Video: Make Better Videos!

I would actually on these older Canon cameras the newer cameras you could put the ISO Higher, but for these kinds of DSLRs. It's really better to not go over 1600 unless you have to or maybe you'll go higher But you're okay with the noise that it's adding.
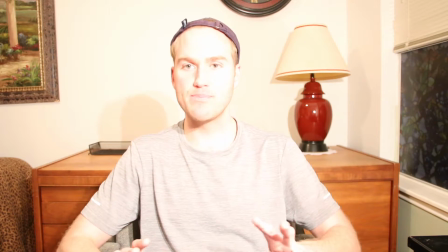I look like a ghost right now Okay, and that's because I'm overexposed but the problem with overexposing a shot is
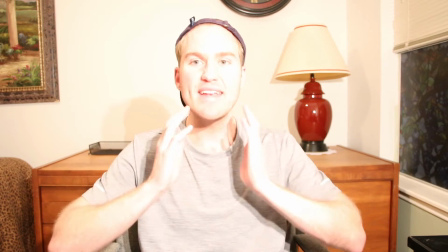Once this shot is overexposed you can't get these details back Okay,
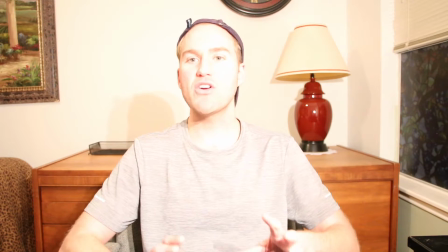so you want to make sure that when you're setting your ISO and you're setting your shutter speed and you're setting your
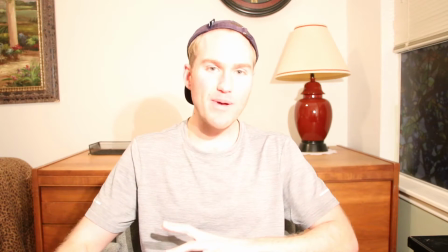aperture That you're not overexposing because you won't be able to really
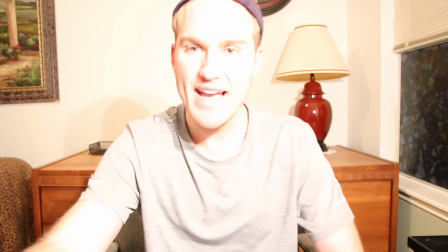fix it in post I'm gonna put the ISO down to let's try
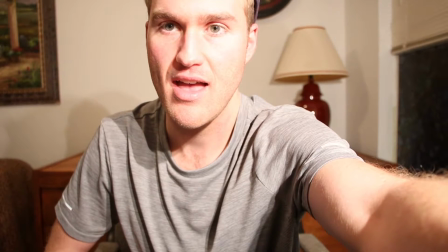Oops not higher Okay Okay, okay, cool.
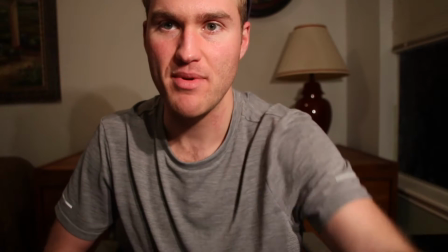Okay, so you'll see some of the details are coming back. Okay, that looks okay.
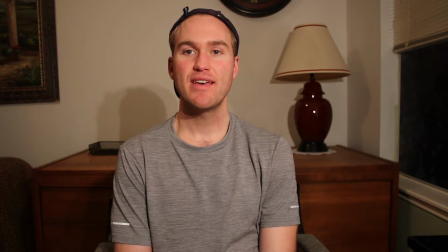We'll try that. So now you'll notice that there's not the shadows on my face anymore.
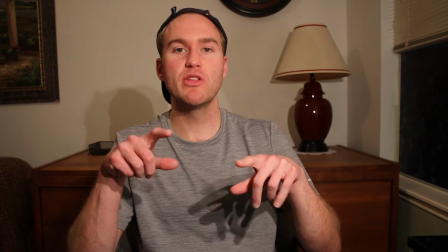There's some shadow back there. And another thing that you really want to keep in mind is when you're lighting something, both of these lights that I have in here, they're warmer lights but sometimes when you put a white light next to an orange light it can kind of mix the colors and it will throw off the white balance on your camera so you just have to be careful of that so I'm going to go ahead and turn off this big light up here and we're going to see what just this light looks like okay
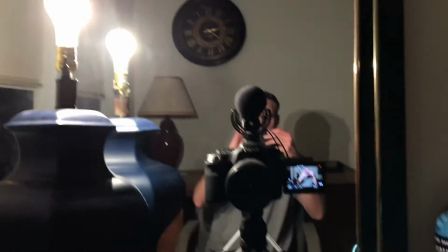so this is the light this is me this is my camera we're
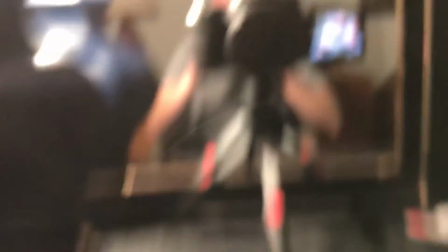getting somewhere very cool very cool okay so
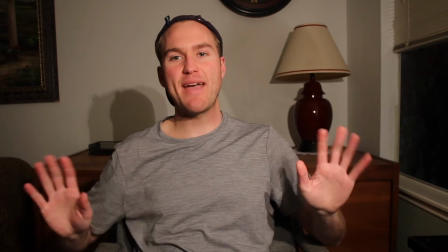now this is kind of cool I'm gonna turn on this lamp in the you know in the background because it's gonna like
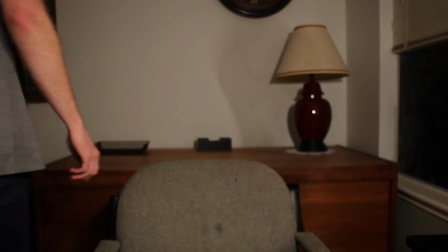add a little bit a little bit on the aunt's so
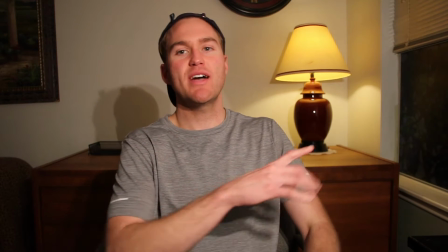it kind of adds a little bit. So we got a little bit of ambiance right there.
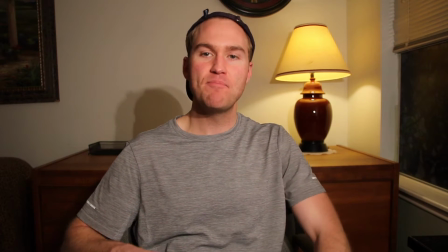We have this really bright light that's pointed at me and it's actually casting the shadow right back here.
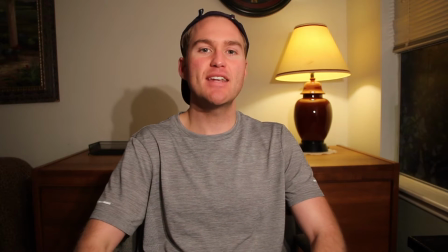And what you can do to kind of soften the light, make it a little less harsh and allow it to spread
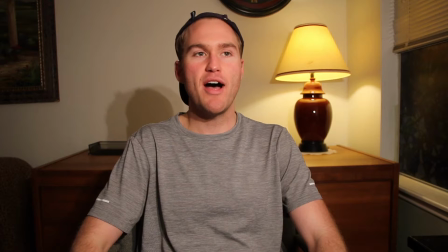a little bit more evenly is to get a diffuser,
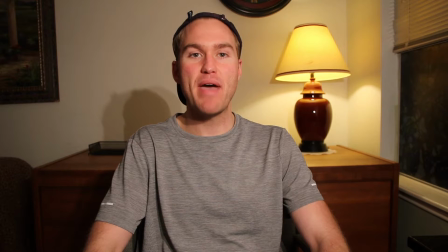to diffuse the light somehow. And I actually have some paper that I'm going to put over the light and we're going to see if we can make the light a little bit softer so
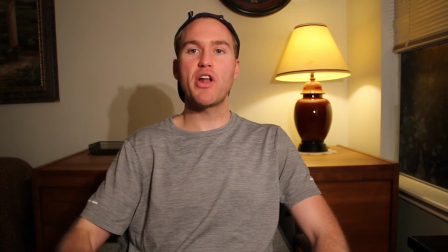there's less shadows going on back there and it's not like
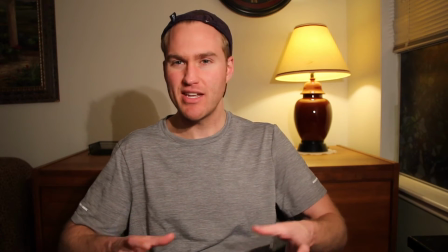super contrasty looking because it's like really bright on my face right now.
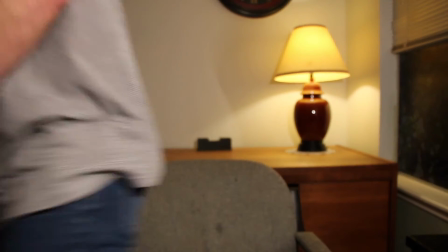Let's try this. Look, paper. But what's cool about this paper is you can kind of you
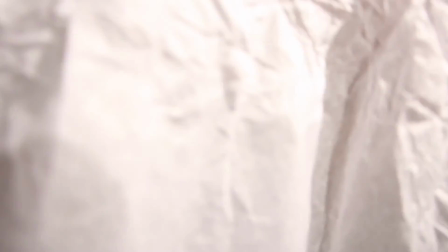can almost can almost see through it you can almost I know it's kind of hard to tell but you can kind of see through this paper so we're gonna just move it on the light a little bit and see what it does okay
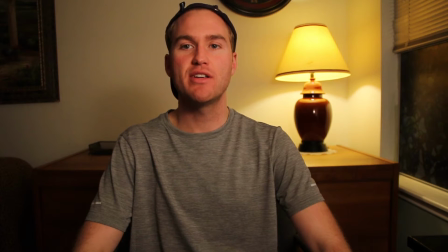so now you'll notice that the lights a little bit softer that shadow isn't as obnoxious in the background and this image kind of looks more cinematic.
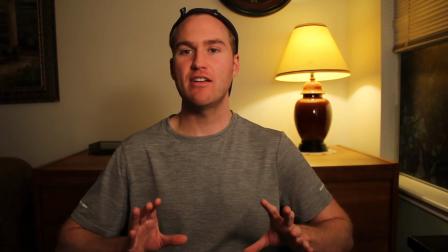Now this is the point where I'm actually kind of enjoying how this looks.
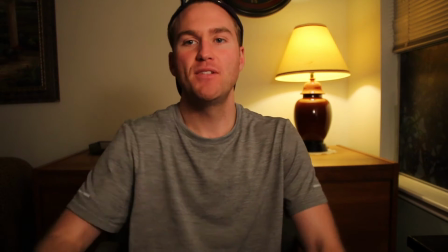You know and it's kind of hard to tell when you look at this little screen. Let's see how this how this looks right now.
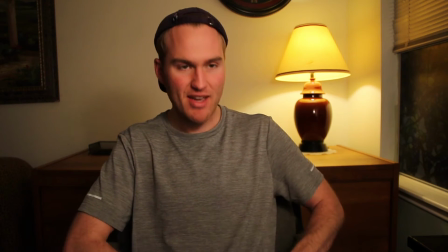So this is the image that we're getting right now and this is literally our setup.
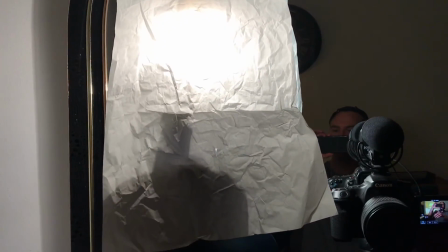Okay I have a lamp right there this is this is one light like literally one light
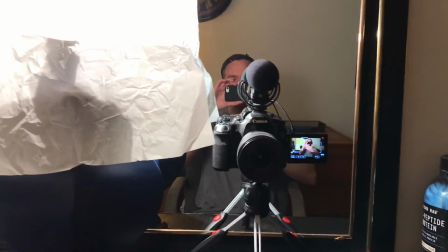the cameras right there it's pointed at me and I have a lamp
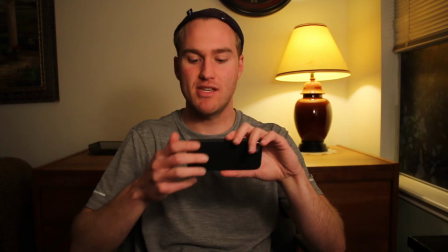right there so I'm only using two lights but
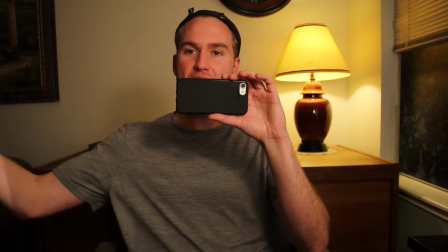you know if you wanted to you could add another light over here but I kind
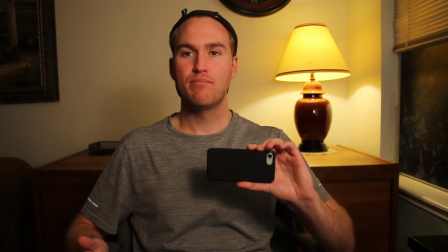of like this very cinematic, personal sort of look.
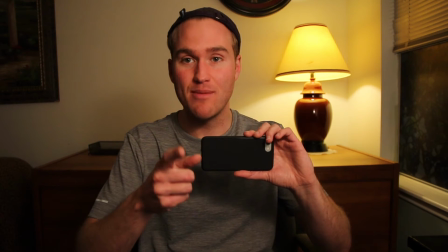And let me tell you why it looks cinematic. Let me just point out some things.
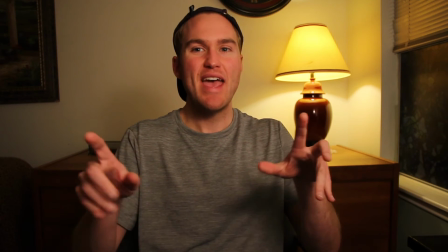At this point in the filming, I'm looking at this little screen and I'm like, okay, is it bright enough?
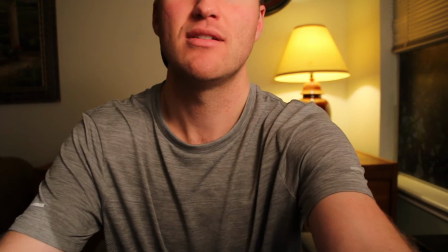Do I need to make it a little bit brighter? So let me see how it looks. We'll just go like one click.
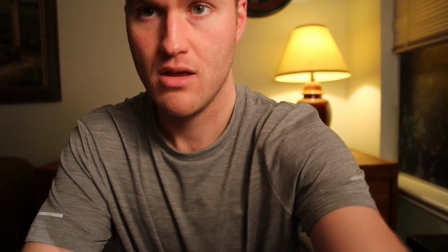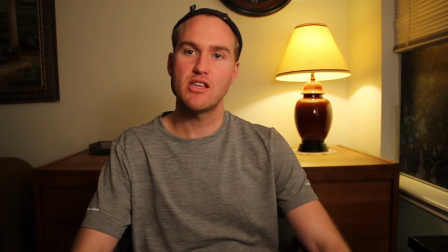Okay. Yeah. So, I mean, that's kind of cool. A very flattering look when you're using shadows in your shot like I am right now It's kind of cool to have this little shadow
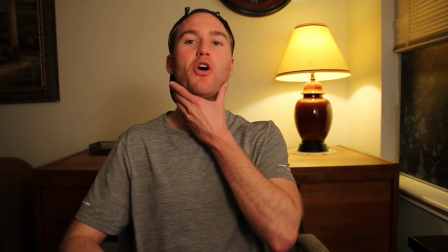Under the chin you have rolls it will it will help
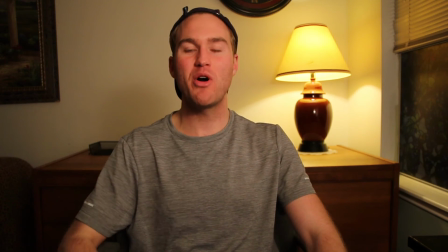hide them You'll see there's a little bit of shadow over here because the light is coming from the
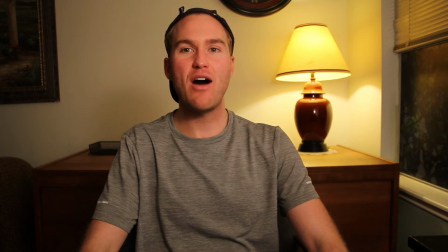side and That's kind of how we're used to seeing light because
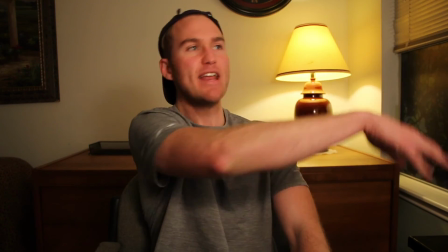that's how the Sun works Like you have this giant orb and it just points,
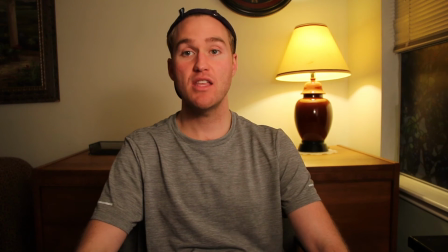you know So that's kind of what we're doing right now. And yeah, I'm pretty pleased with this image. We went from this, wow
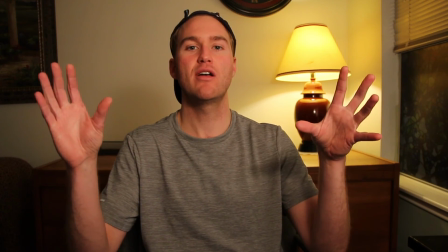So to this, this is a much better Image in my opinion, and it's only two lights.
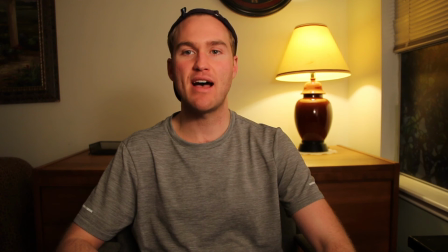It's literally a lamp that I found in my mom's house Another lamp and then just
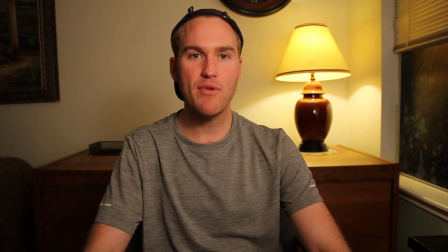adjusting some settings on the camera And if your camera has manual settings like you can totally do all of this stuff